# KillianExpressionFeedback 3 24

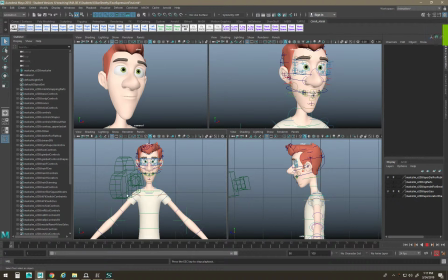(0:03)
Hey Killian, this is Sean. Just taking a look at your expression animation. Some really cool stuff going on in there. Yeah, especially all this in here. There's a lot of cool stuff going on. Some subtlety.
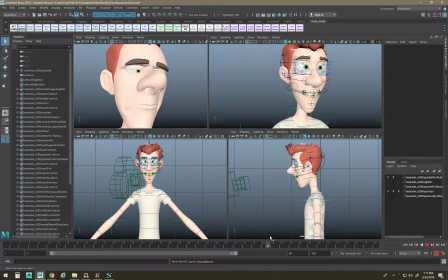(0:21)
There's some lip stuff. This reaction is really good. You know, the pupils moving down. I like it. Even the start's working pretty well. There's like multiple blinks. You're like, what is going on? And the eyes is kind of darting around. So yeah, good job, man. There's a lot of cool stuff going on.
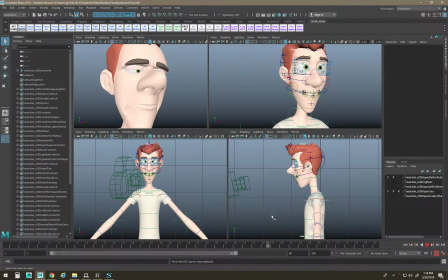(0:42)
Some stuff I think that is the most noticeable that I first noticed was like right in here, where like something strange is going on with the eyes.
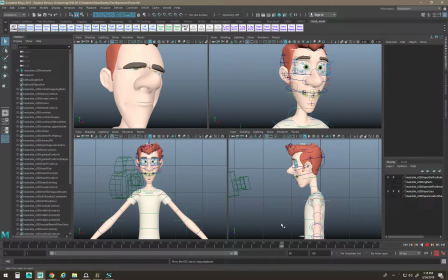(0:56)
I might not have the eye disappear as much, and if you could probably keep some of the roll, but like kind of ease into the roll. I would probably just keep the eye tracking on the target, and then the eyebrows feel a little bit strange here.
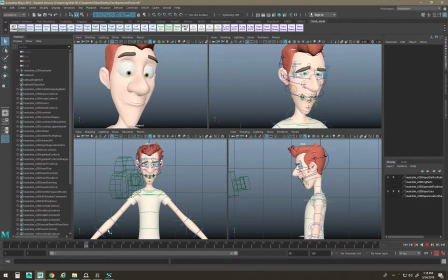(1:14)
I'm not really sure what you're going for, but other than that, I think this is a pretty cool animation.
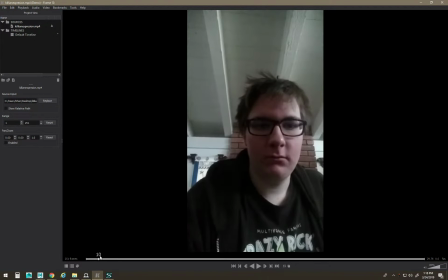(1:22)
So here's your reference. So your reference, I like this face a lot. I like how like down your eyebrows are and like confused and just generally disgusted the face is.
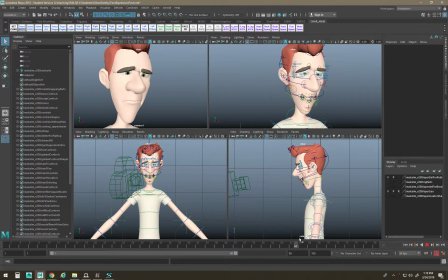(1:42)
That's not really reading so well here. If you want to change your expression, that's fine, but I suggest going and grabbing a new reference for this new pose, because it just looks a lot different from what's in your reference. So I'm going to just kind of gloss over that one.
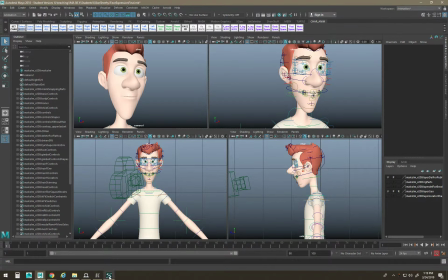(2:01)
The other thing I was noticing, I always like to start anims at the start and just work my way through.
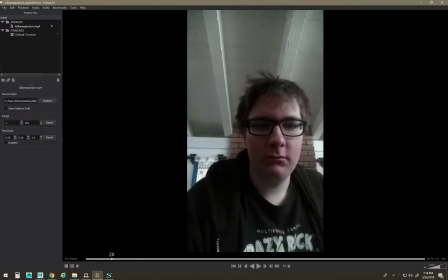(2:07)
There's some really cool stuff. Oh, also, I'm starting to use Keyframe Pro to like review animations. This is similar to VLC, but it lets me go backwards and it gives me a cool little counter, so I can just tell really easily.
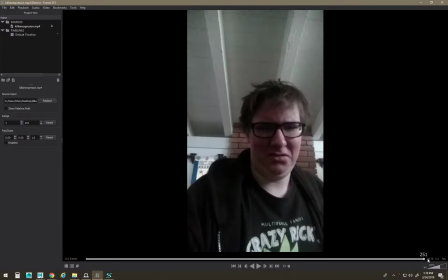(2:21)
It's 30 frames a second that this animation is 250 frames. But this is in the start of your animation. But so if I just mouse through this, there's some cool stuff happening.
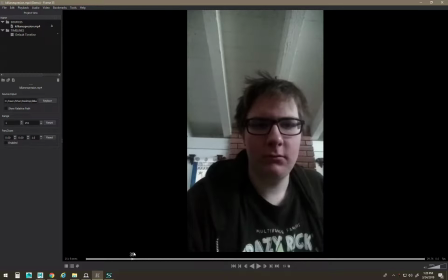(2:37)
There's like maybe 1, 2, 3 frames of eyebrow move, and then it like holds on the eyebrow move, and then the eyebrows are down for like 1, 2, 3, and then the eyes start going up,
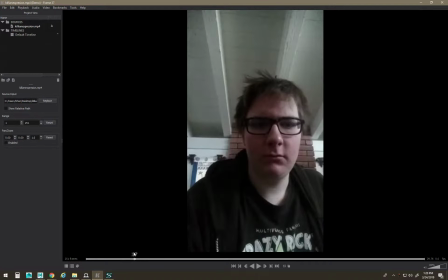(2:53)
and then like I'm noticing the eyes start to open just before the eyebrows, and then the eyebrows start moving up.
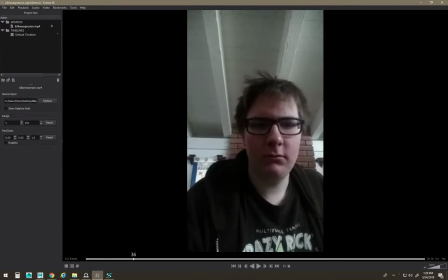(3:05)
So there's a lot of neat stuff happening on this take, where even the eye, I think, squints a little and then goes up like in anticipation. What? And then also, watch your blink.
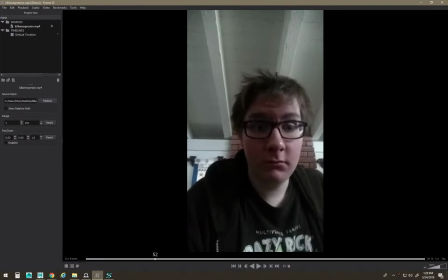(3:18)
This happens in people a lot, especially when they're in shock, is you're so focused on the target, the eye doesn't actually blink all the way. It's like a half blink. I first noticed this in Bolt, because for some reason in the Disney movie about the dog,
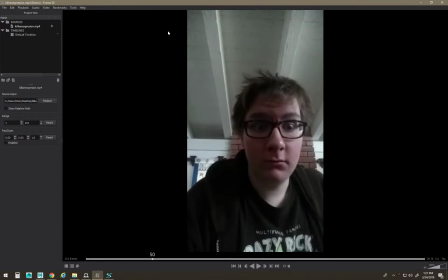(3:34)
they did a lot of half blinks in the movie, and it just started making me think about it. But yeah, here in your reference, your eye doesn't actually blink all the way. So I would get that into your animation.
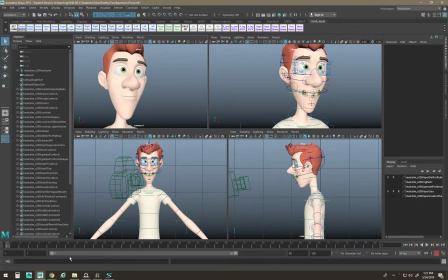(3:45)
I mean, and it looks like you added an extra blink to add some animation into the sequence. And then you're also changing eye direction, so you're having him go, what?
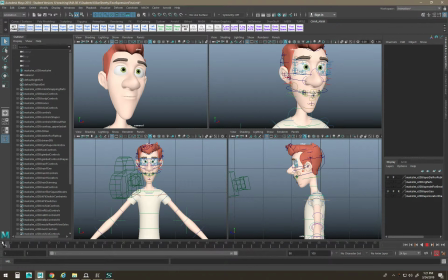(3:58)
Huh? In this case, because you're doing an eye direction change, you might want to like dart the eyes.
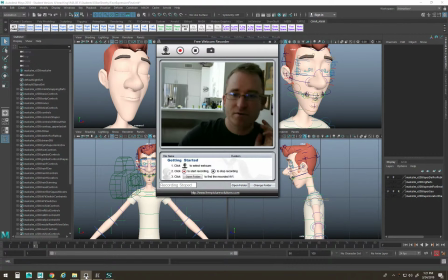(4:08)
I wonder if I can get my face in here.
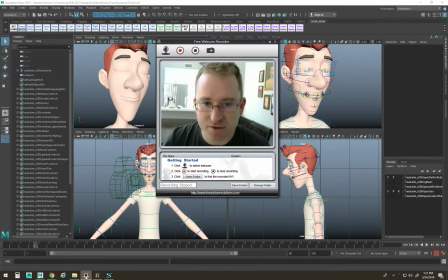(4:10)
You might want to like look down and then look down, you know, because in your reference you're already looking and you're like, whoa.
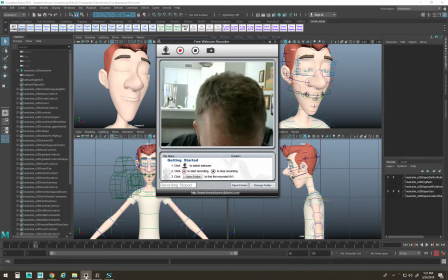(4:16)
But I think you might want to go like, huh? Oh? You know. Or you just have them look down the whole time.
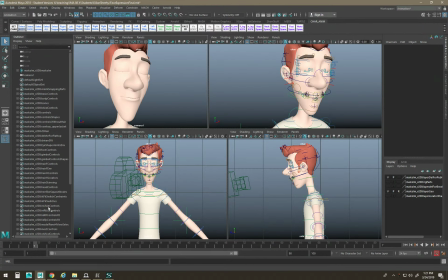(4:23)
Either way is fine.
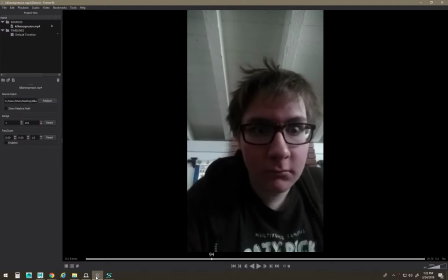(4:26)
But for sure in your reference, I'd get that short little down bit in there because it's cool.
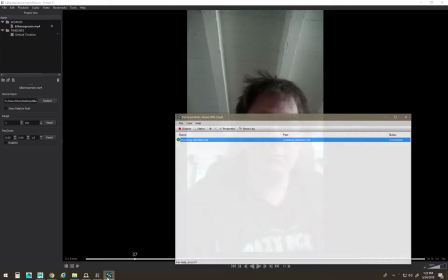(4:33)
It helps. The eyebrows don't actually move that far up. You know, when your eyebrows go up, they don't really move that far,
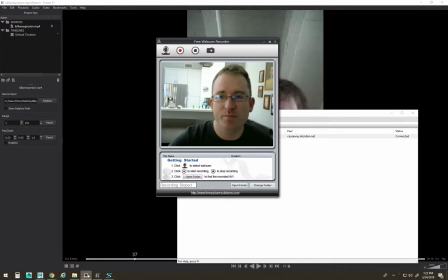(4:41)
but if you go down and then up, it ends up feeling like pretty extreme.
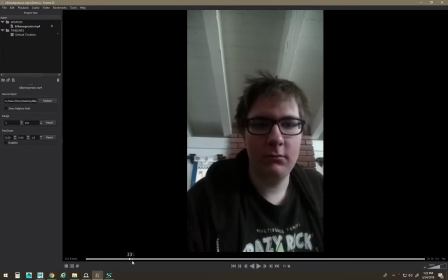(4:48)
So that was cool, part of your reference. And then like the eyebrows go up and then jump back down for a sec, and then you do like a half blink, and everything in the face is kind of related. So as the eyebrows are going up, your blink widens, and then your blink kind of stops widening,
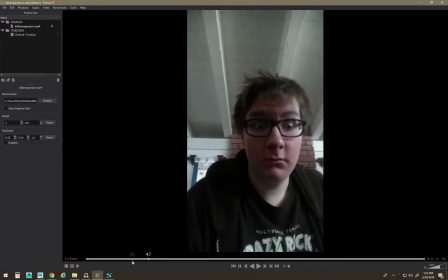(5:06)
and then the eyebrows keep going, and then the eyebrows start going back down, and just before the eyebrows stop, the top of your eyelid starts to move, and it's almost like they're trading. They're going, okay, eyebrow, okay, now I go, and then you're like taking turns, and it just goes right into a blink.
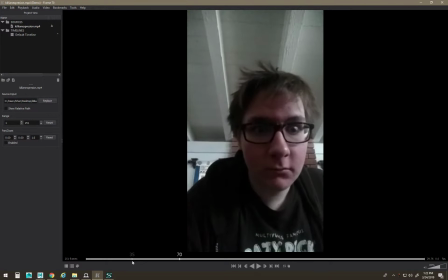(5:25)
And then the eyebrows start moving down from the up position, and they almost bounce if you look at it. This is why I love using reference. They almost bounce, and then the eyebrows aren't in sync either. Like the left eyebrow is a little bit off sync from the right. Look at this.
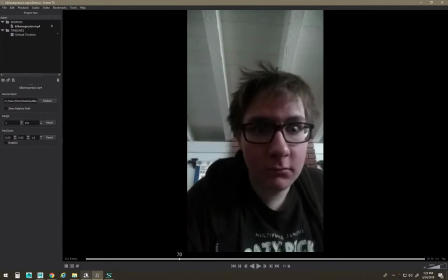(5:40)
So you see that kind of switch. They're almost doing like this wave thing as they go down.
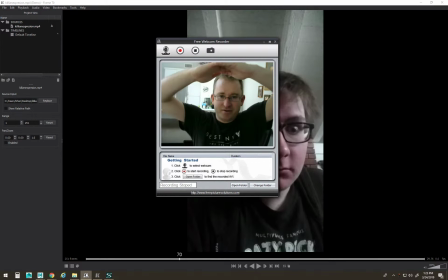(5:47)
They kind of go, you know, whoosh. They do one of those.
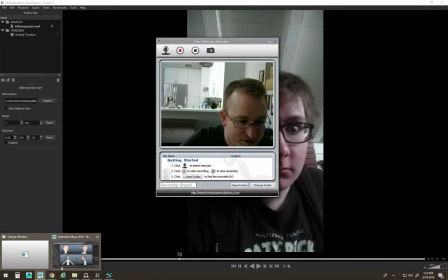(5:51)
So if you work that kind of thing into your animation, you end up having a much stronger animation in the end.
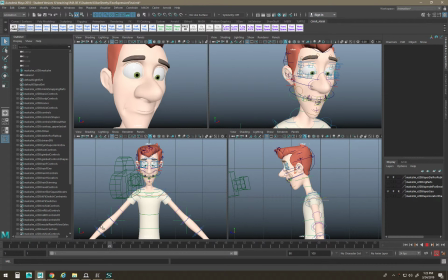(5:59)
Yeah, because you're mostly just having the eyebrows come straight down. I mean, it's a cool pose, but if you did that same wave thing and you built a little bit of extra bounce in there,
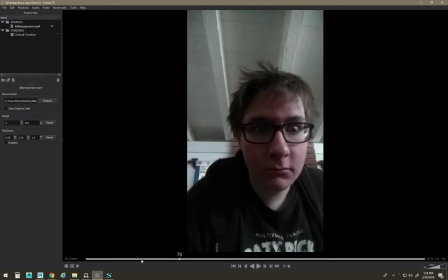(6:11)
I think you start getting a really high quality looking animation. Look at the wind hit your hair. Nice. Okay, and then you're going, what is that?
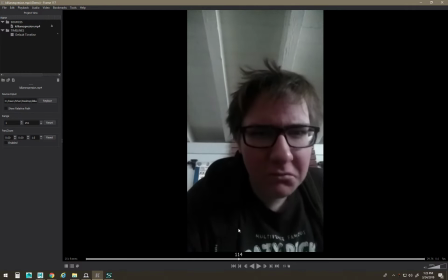(6:24)
Like almost you're reading something, like you're inspecting it. Let's see what happens on the animation over here.
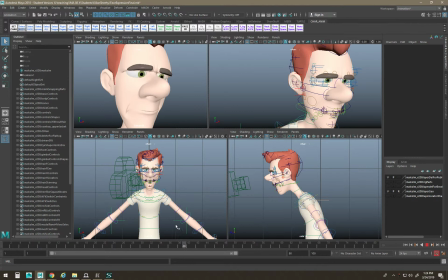(6:33)
That's the reading. So there's almost like missing a stage in between the reading and the surprise.
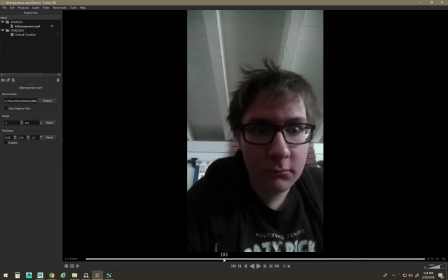(6:40)
There's almost like in your reference, you're going through like this like middle piece. It's almost like a transition pose. Your nose like flares up.
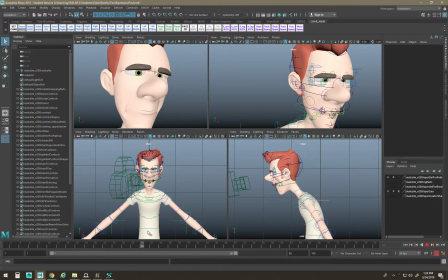(6:53)
Let's see if you're doing that. I think you're kind of doing it. Yeah, I would get that flare in there. And then the take on the way back. The take in your animation, you go.
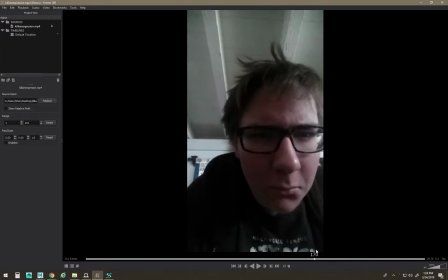(7:06)
Oh, you even do this. You even go right into this. Look at your head back up. Look at that. It's cool. So your whole face squinches up. You're like, ew, what is that smell?
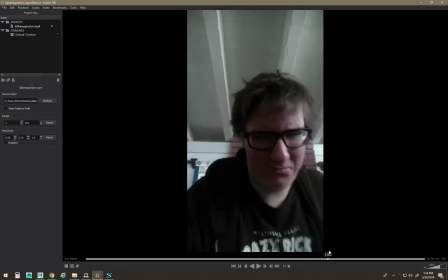(7:16)
And then you like focused. And then I think what makes it funny is you're holding eye contact the whole time. And then you're even like, you're breathing in, and it's like there's a breathe out right there. You're like, ew, ah. The extra jaw move, that's nice. And then there's a blink that comes with the jaw move. Good acting, sir.
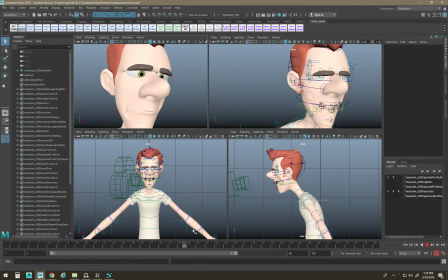(7:37)
Yeah, you got some of that going on. And you're kind of making up stuff as you're going, but that's sort of like there's something missing in this section, and then you can add a lot more detail into this by following your reference,
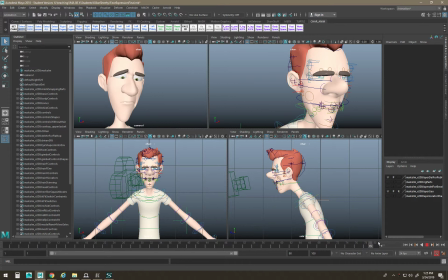(7:53)
and then you can do a little settle thing right here to kind of close your anim down with some style if you wanted.
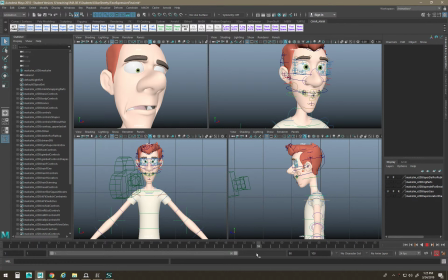(8:01)
The other thing that stood out to me was the body move part of it.
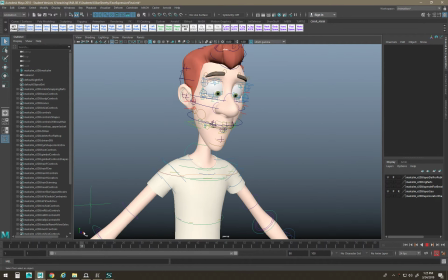(8:06)
When I first watched this, I know the animation's not really. Oh, this assignment wasn't really about the body, but I think what I noticed the most was this.